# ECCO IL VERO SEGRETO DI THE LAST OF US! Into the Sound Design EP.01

Ciao a tutti e bentornati in questo nuovo video, io sono Angelo Faris e sono un tecnico del suono e sound designer. Sì, lo so, lo stesso maglione degli ultimi due video è che lunedì mattina li sto registrando tutti di fila di Aluidit. Cambieranno prossima settimana i maglioni, va bene? Ok. Boh, oggi proviamo un format nuovo, non vi devo dire che cos'è, perché probabilmente l'avrete già visto tra la copertina e il titolo. Oggi parliamo, o almeno proviamo a parlare un po' di sound design, eh? Ok? In questo nuovo format vorrei portare serie, film che reputo siano particolarmente interessanti dal punto di vista suono e sound design e costruzione di Soundscape e proviamo a parlarne, ad analizzarle, a vedere cosa hanno fatto persone ben più studiate di noi. Vocabolario di base, foley sono i rumori di interazione, Soundscape è il panorama, il Soundscape è il panorama sonoro, quindi ciò che circonda è l'ambiente. Sound effects sono i rumori di Riser, quelle robe lì, insieme fanno il sound design, ok? Vocabolario di base. Ho fatto una cosa brutta che è stato scaricare la seconda puntata di The Last of Us. Non si pirata la roba, io lo sto facendo solo a titolo didattico, dopodiché mi raccomando se volete vederla pagate l'abbonamento a SkyGo, a Nautv o a chi che sia per poterla vedere in modo legale. Supportiamo i creatori, supportiamo gli abbonamenti. Detto ciò, ho fatto questa davvero cosa specifica. Io non posso analizzarvi la puntata su Nauti Vivo perché se no mi becco lo strike. E siccome non sto facendo niente di male se non elogiare il loro lavoro, ed è pubblicità gratuita, ok, va bene, d'accordo. Quindi, entriamo in sessione. Ma prima di andare avanti col video, iscriviti al canale, like e commento, commenta dicendomi che film o serie tv dovrei analizzare da un punto di vista sound design, Se c'è qualche cosa, qualche film che, non lo so, ritenete particolarmente efficace, particolarmente interessante Giù nei commenti Io sono aperto a tutto e se non li ho visti li
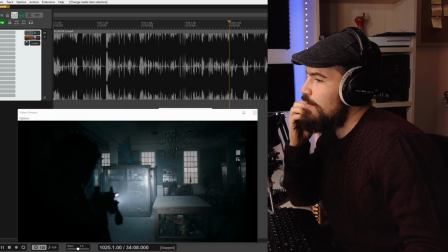vado a vedere e poi ve li analizzo Vediamo di analizzare un paio di punti che ho visto Uno era intorno al minuto 21 Allora,
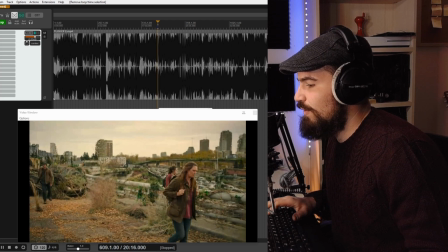una scena che mi è particolarmente piaciuta da un punto di vista sound design È questa
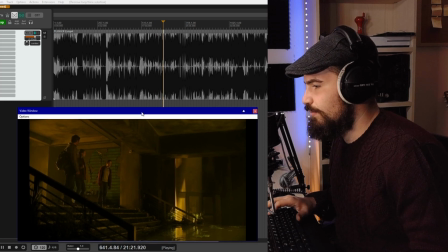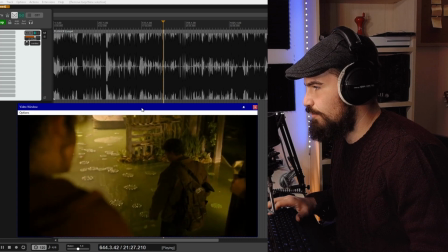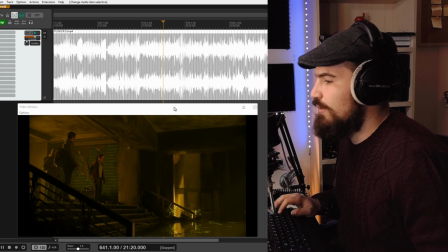E ci sono diverse cose interessanti da notare in questa scena Prima di tutto non c'è la musica Quindi abbiamo totale possibilità di poterci concentrare sul sound design Se andiamo ad analizzare in modo un po' più schematico Notiamo che ci sono diversi layer
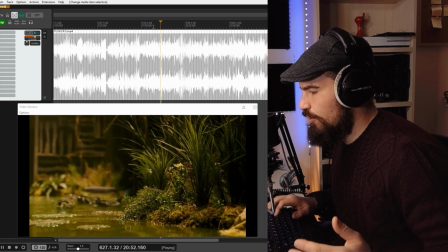Ok qui c'è la musica
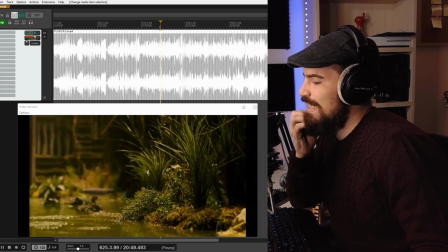Inizia la scena
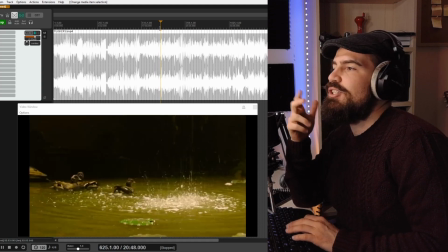Musica Che potremmo definire extra diagetica Extra diagetica vuol dire che non è Musica messa Cioè non è in scena
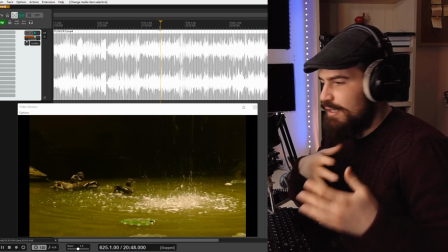Soundtrack extra diagetica vuol dire
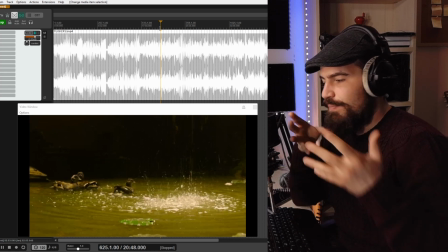Fuori dalla scena Diagetica vuol dire in scena Poi c'è diagetico in che è inquadrato Diagetico out che è fuori dal campo di Visione dello spettatore
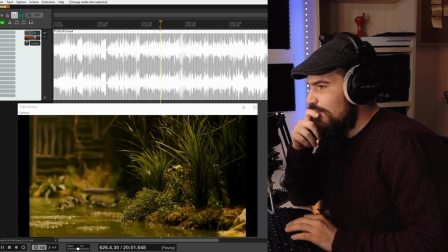Musica extra diagetica E poi successivamente c'è un passaggio in diegetico
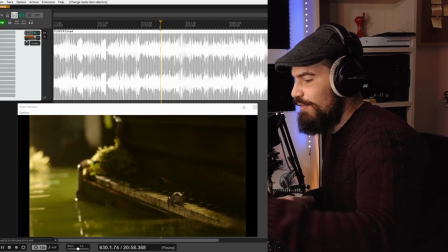Quindi viene giustificato e mi fanno vedere che è una rana Ok
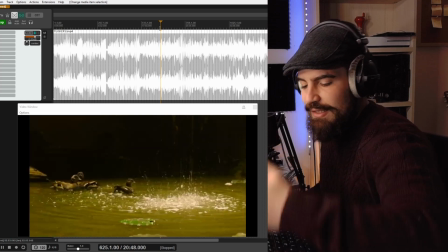questo è un passaggio da extra diegetico a diegetico molto interessante che ti
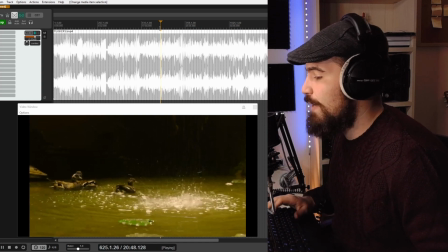giustifica un determinato tipo di suono Dopodiché ci
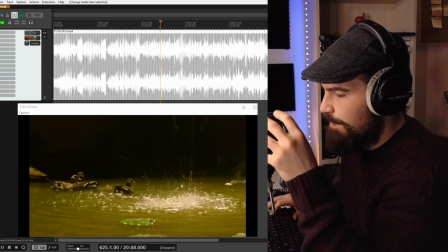sono diversi layer di riverbero e di suono C'è un layer che è quello che abbiamo in faccia
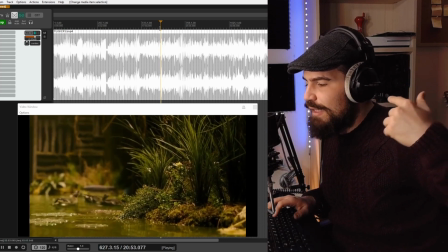però c'è anche un layer molto più lontano che ha un riverbero diverso un riverbero
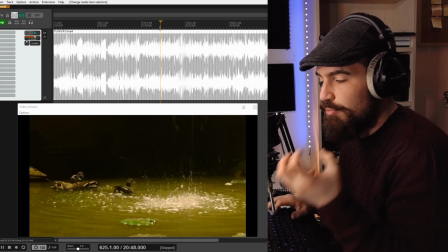molto più medioso mentre questo tende ad avere un riverbero molto più basso perché probabilmente in questo contesto essendo una
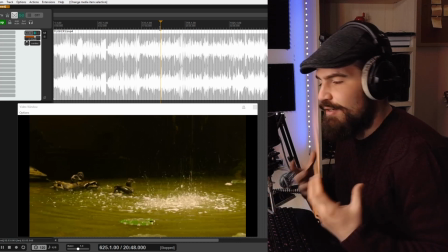stanza molto grande tendiamo ad avere una predominanza di basse frequenze che ci avvolgono per via del riverbero per via della distanza
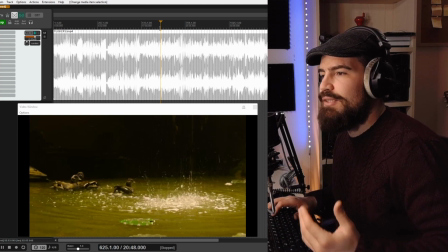fisica dal soggetto perché le basse frequenze hanno tendono a dissiparsi più lentamente le